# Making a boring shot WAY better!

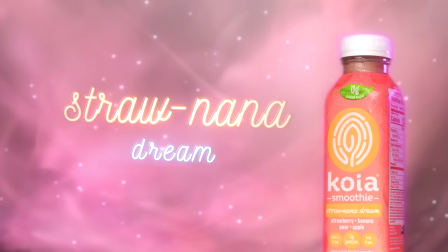[0:00]
Wow, nice spray. It's spinning, cool purple light. New tutorial.
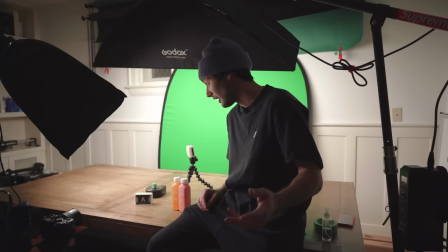[0:10]
All right, welcome back to another video. Today's video is sponsored by Storyblocks. Now, if you come over to our table here, you can see that we've got a couple of smoothie products.
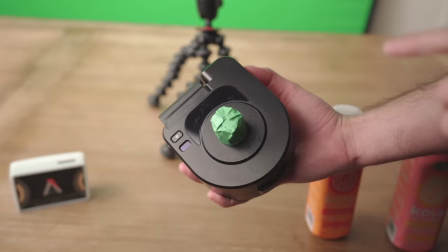[0:17]
And what I want to do with these today is create something that's a little bit more retro, ethereal.
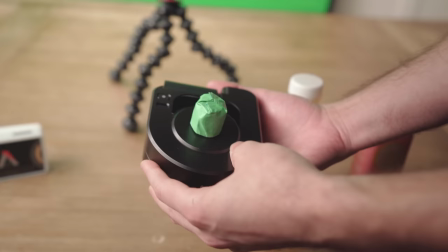[0:22]
Now, this right here is the Edelkrone Pan Pro. I used this in my last video.
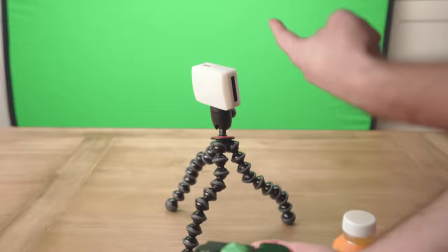[0:26]
And today we've got a piece of plastic wrapped in green painter's tape because that's going to be keyed out along with our green screen in the back.
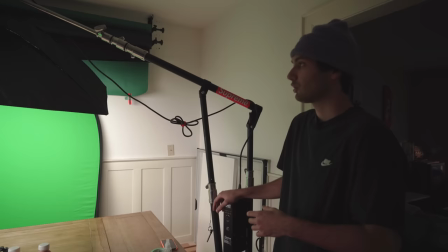[0:32]
You could even use a Lazy Susan. Anything you have lying around your house that spins, you can turn a product on that.
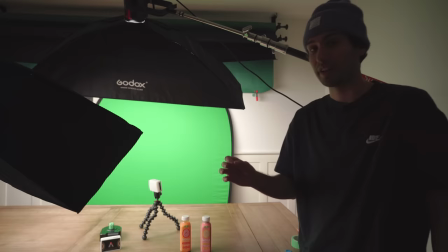[0:37]
So very important up here, this is our Aputure 300D. It is lighting our green screen.
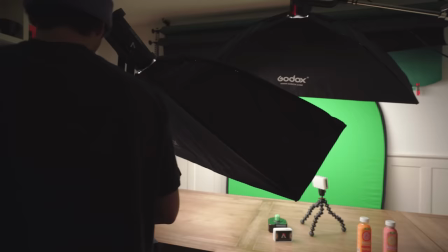[0:42]
It is super important to have a nicely lit green screen. If it is not nicely lit, you will not get a clean key when you're trying to remove it in post.
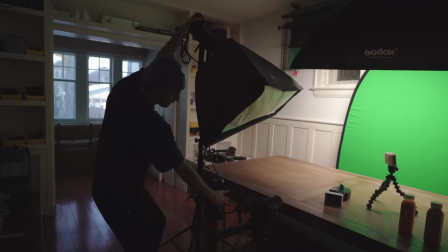[0:49]
Over here for our key light, this is an Aputure 300X. All this is doing is lighting our subject.
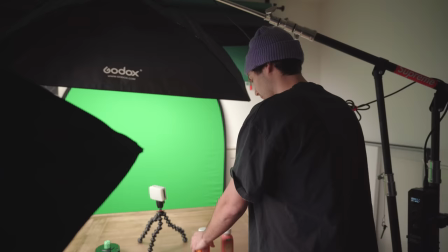[0:54]
Now this stuff right here, this is sticky tack. If you've never heard of sticky tack, you're missing out because this is great for shooting videos.
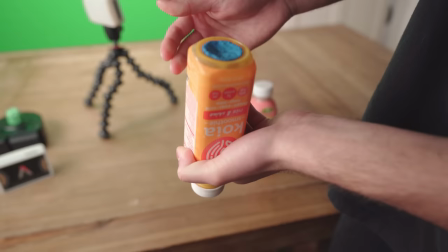[1:00]
What we're gonna do is we're gonna stick it to the bottom of our product here, like so.
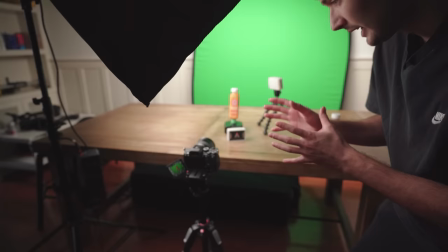[1:03]
And this is what's gonna allow us to then stick our product on top of this little extension we built on our turntable.
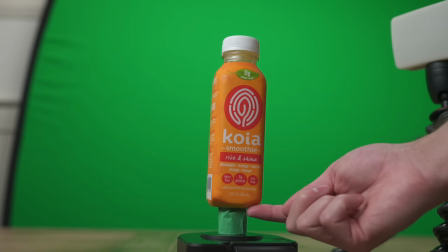[1:09]
And I'm noticing that an issue that we run into when we have top-down sort of lighting like this is that we're getting a lot of shadows underneath our bottle here.
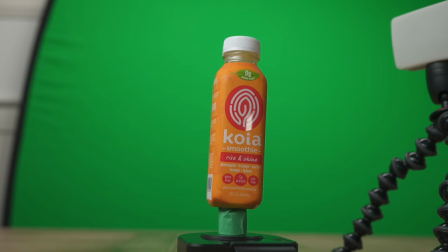[1:17]
So to combat that, we're gonna need a little light here. This is an Aputure MC light. I just got it set to daylight.
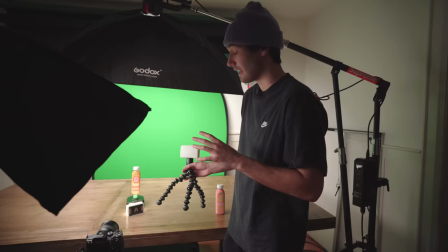[1:22]
And we're gonna stick it right under our product here, and that'll create a nice fill underneath our bottle.
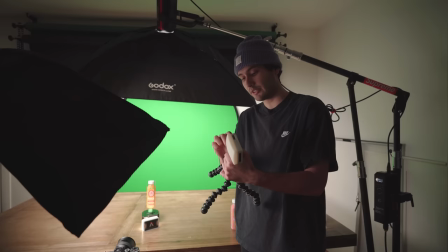[1:27]
Now this next step is extra, but it is the little things that make the big difference. We have another Aputure MC light and we have it set to an orange hue.
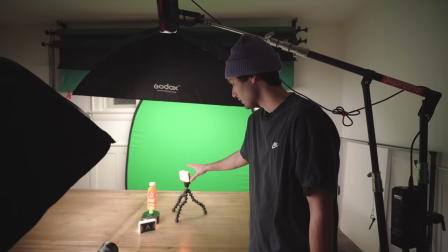[1:36]
We're gonna place it beside our subject here a little bit from the back, and that's gonna create a little orange kick along the side of our bottle here.
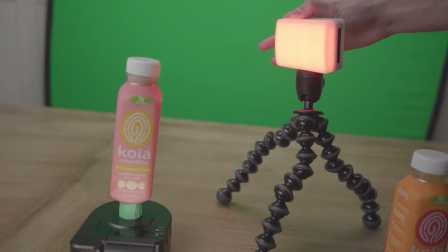[1:43]
And what's great about this little light is that once we swap out our product for a different color, we can simply just shift the hue on the light to match the pink of the bottle.
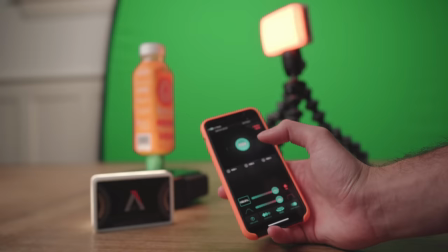[1:50]
Now before we start our shot here, we're gonna hit our bottle with a quick little spray of water to make it look a little bit wet, and now we're ready to get our first shot.
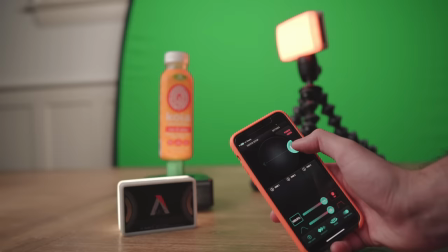[1:57]
So now using this app here on my phone, I'm gonna start the pan, which will rotate our product. And once it comes around and shows our label, I will stop the pan and we've got our shot.
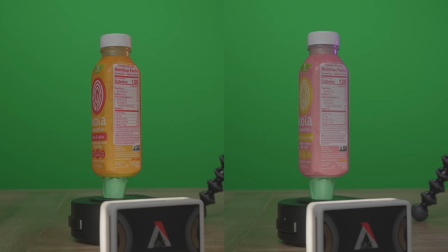[2:05]
Now, as you can see here, we repeated the exact same process for our pink bottle. And now we're gonna go into the editing process to show you how we can transform these clips. New room. Fancy microphone. Check. He stole that hat from his girlfriend.
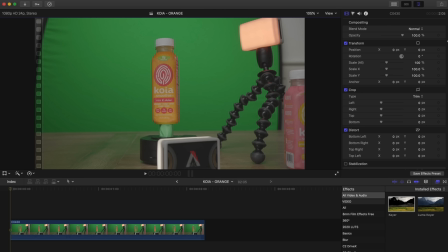[2:18]
All right, here we are back up in the office. We're gonna edit this footage now, so let's dive right in. So what you're looking at here on my screen is Final Cut Pro X. This is what I use to edit all of my videos, but if you're not using Final Cut Pro X, that's okay. You can still follow along and do all the same stuff in any editing software. I wanna start off here by correcting the orientation and the position of our bottle in the shot.
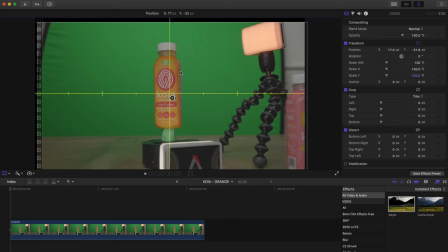[2:37]
So what I'm gonna do is go up to View and Show Our Horizon. Gonna go to my Transforms here and select this box, and I'm gonna move the bottle until it is centered. You could see that it is a bit off axis, and as we play through the shot, the axis actually changes quite a bit.
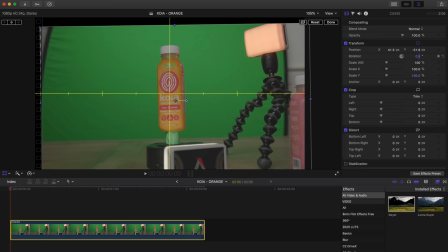[2:50]
So what we're going to do is start here at the beginning of our shot, make sure the clip is selected, and we're going to rotate our bottle until we have the correct orientation. I think -1 looks pretty good, so we're going to set a keyframe there. We'll grab our playhead, move to the final frame of the clip, and then we're going to continue adjusting this to make sure it is still even.
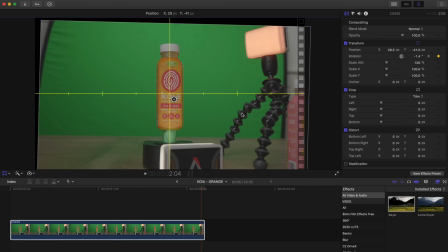[3:07]
I think -1.4 looks pretty good there, and again, just ensuring that our shot is centered, and now we're going to hit done. So what I want to do now is actually color correct our clip a bit to bring back some contrast and saturation. The reason we do this is because this will give us a cleaner contrast between the bottle and the background, which will make it easier for our keyer to distinguish the bottle from the green screen.
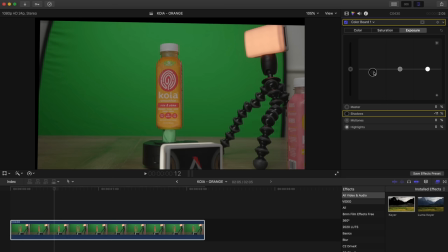[3:28]
So I'll go ahead and hit Command-6 on my keyboard. This brings up our color correction tools. And in our exposure, I'll start bringing down the shadows.
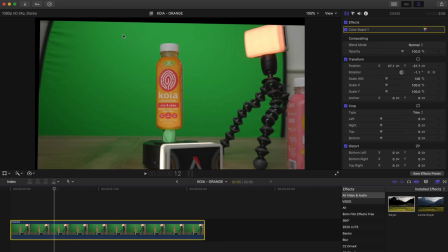[3:35]
I'll start bumping up the highlights, fix our midtones, and then here in our saturation, I'm also just gonna bump up the global saturation a bit.
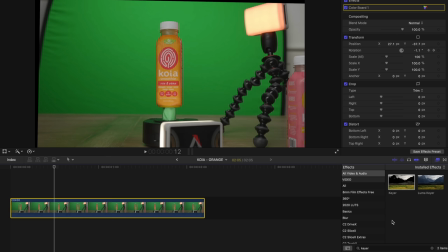[3:43]
And I think that looks pretty good. So what I'm gonna do here is go down to our effects tab, and you can see that I've already searched for the keyer down here.
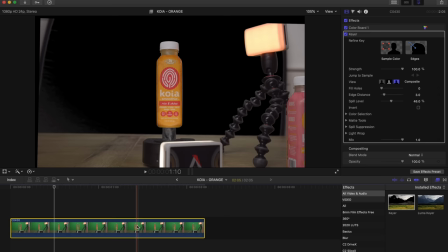[3:50]
I'm gonna drag and drop that on our clip. And automatically that does a pretty good job of removing our background, but it is not perfect because we still have the luminance of this little piece here that was holding up our bottle. And we want to eliminate that completely, and we'll know it's eliminated when it's completely black like we see here.